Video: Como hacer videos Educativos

Welcome. My name is Trevor, and I'm a math professor at the University of Victoria, slash YouTuber or EduTuber as they sometimes say. I make a lot of math videos and post them for my students and post them on YouTube. In this video, don't worry, we're not going to do any math, but I wanted to give a little behind the scenes. I wanted to explain how I make my videos, the technology behind the videos, the thinking behind the content of the videos, and the role that videos play in the larger learning process, at least in the courses that I teach. If that sounds good to you, well then give the video a like for that YouTube algorithm, and let's see how I make my videos. Let's talk about the technology first. I actually think the content of the video is more important than the technology, but the technology looks pretty fancy, so how do I do that? Now, I'm a mathematician, so I like chalkboards, and I've created a fake one in my virtual classroom.
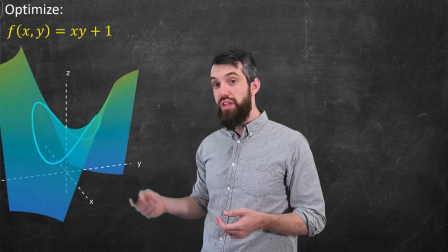55s
I can bring up a graphic over here, I can bring up another graphic over there,
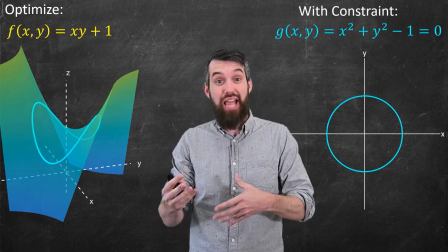59s
I can have equations, I can have animations, I can put whatever I want on these screens, and I can,
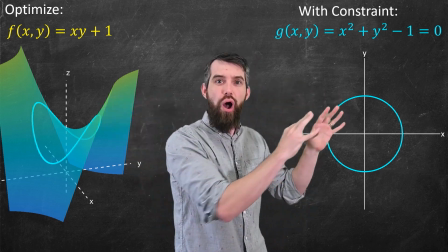65s
kind of like a weather person, gesture and talk about the different formulas and graphics that I'm using.
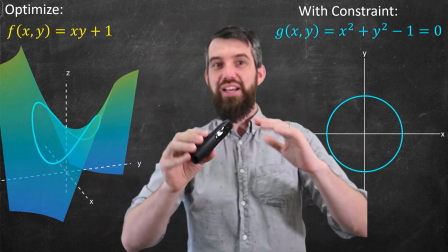70s
The way I control this is with this little clicker that I have. I click the buttons on that and it just advances the presentation on my computer.
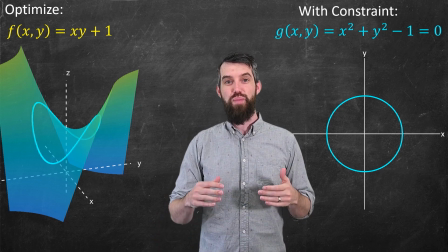78s
More about that in a little bit. Now, I'm not actually in front of a chalkboard.
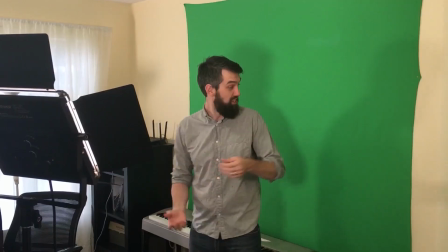83s
This is just my office and I've got a green screen in it. It's just a piece of fabric that I have pinned to the wall.
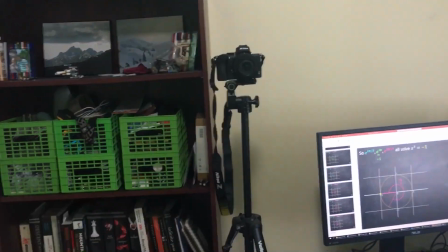89s
And then over there is the camera which is recording me.
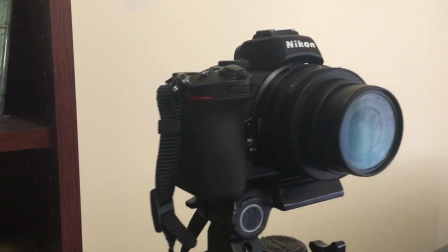92s
This is the Nikon Z50, which is a new mirrorless camera that I actually just got a few months ago and I really love, but is probably massively overkill for this kind of application. I also have a couple of LED light panels.
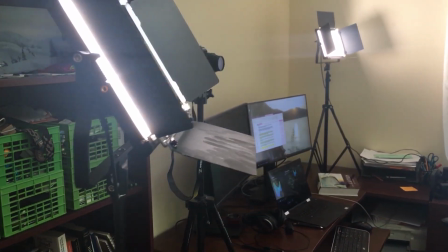105s
These are really nice at improving the video quality and having a nice, crisp, clear image, and it really helps with the green screen as well. I'd always recommend having just as much lighting as you possibly can get, and you don't have to get anything particularly fancy. I'll link the specific lights that I use down in the description, but I think you can definitely get cheaper ones than those, and I'm not sponsored or anything like that.
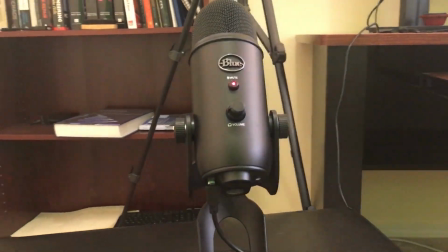125s
I also use the Blue Yeti microphone, just because a little bit better audio quality than the microphone that's in my camera.
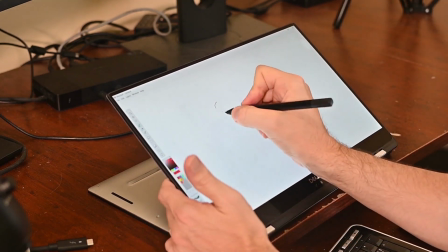131s
I'm also a big fan of using my tablet to actually just write with my pen, and I can draw some integral from A up to B of, say, f of x dx.
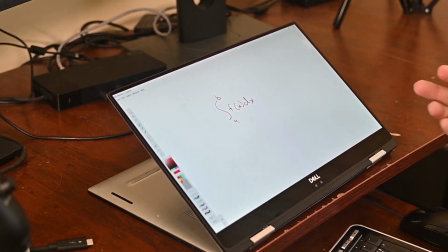141s
And I particularly like my tablet when I'm trying to go at a pacing where writing it down, which is a little bit slower, is just easier for students to follow along than it is to quickly advance through my PowerPoint presentation.
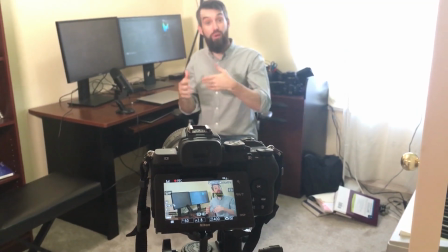152s
When I want to talk directly to the camera, when I'm not showing any math, but want to talk a little bit like this, then I set my camera up on a tripod and it looks a little bit like this. With a lot of these tech things, my general impression is that you can improve the quality by spending more on lights and cameras and microphones, but that you can really make a very viable product with pretty cheap technology these days. And so I would only encourage you to spend a huge amount of money if you're really wanting to go far. Like for myself, I'm both a professor and trying to be a YouTuber, and so having some of the sort of slightly fancier technology I think is helpful, but definitely not crucial. Okay, so that's most of the hardware side. What do I do on the software side? How do I actually make my videos? Now, all of the math and the animations, I actually just put into PowerPoint. PowerPoint is the place where it sort of holds the whole presentation.
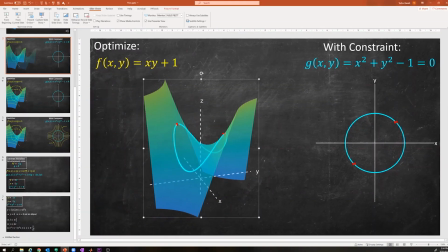203s
PowerPoint is just easy for adding a graphic that I can move around, for adding different types of equations, and I can just play with where I put them on the screen. The background of my PowerPoint slides are the fake chalkboard image that I was talking about before.
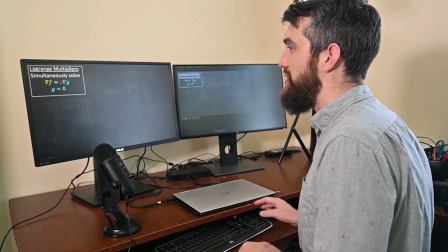218s
So if I start my presentation here, there's a few things that I like about it.
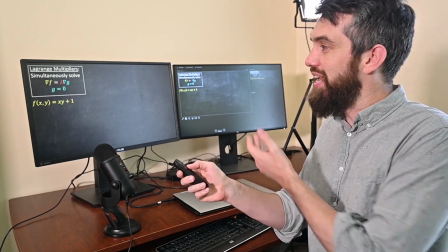221s
This clicker we were talking about before, when I press that button, it advances on my PowerPoint screen.
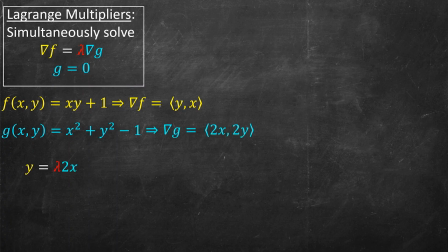227s
And I often like to do this thing where my equations appear sort of symbol by symbol so I can sort of advance along and the students see exactly what they're supposed to focus on. I'm also a really huge fan of the morph transition that sort of allows me to move different portions of equations around the screen and again, make it easier for students to sort of track where they're supposed to be focusing on.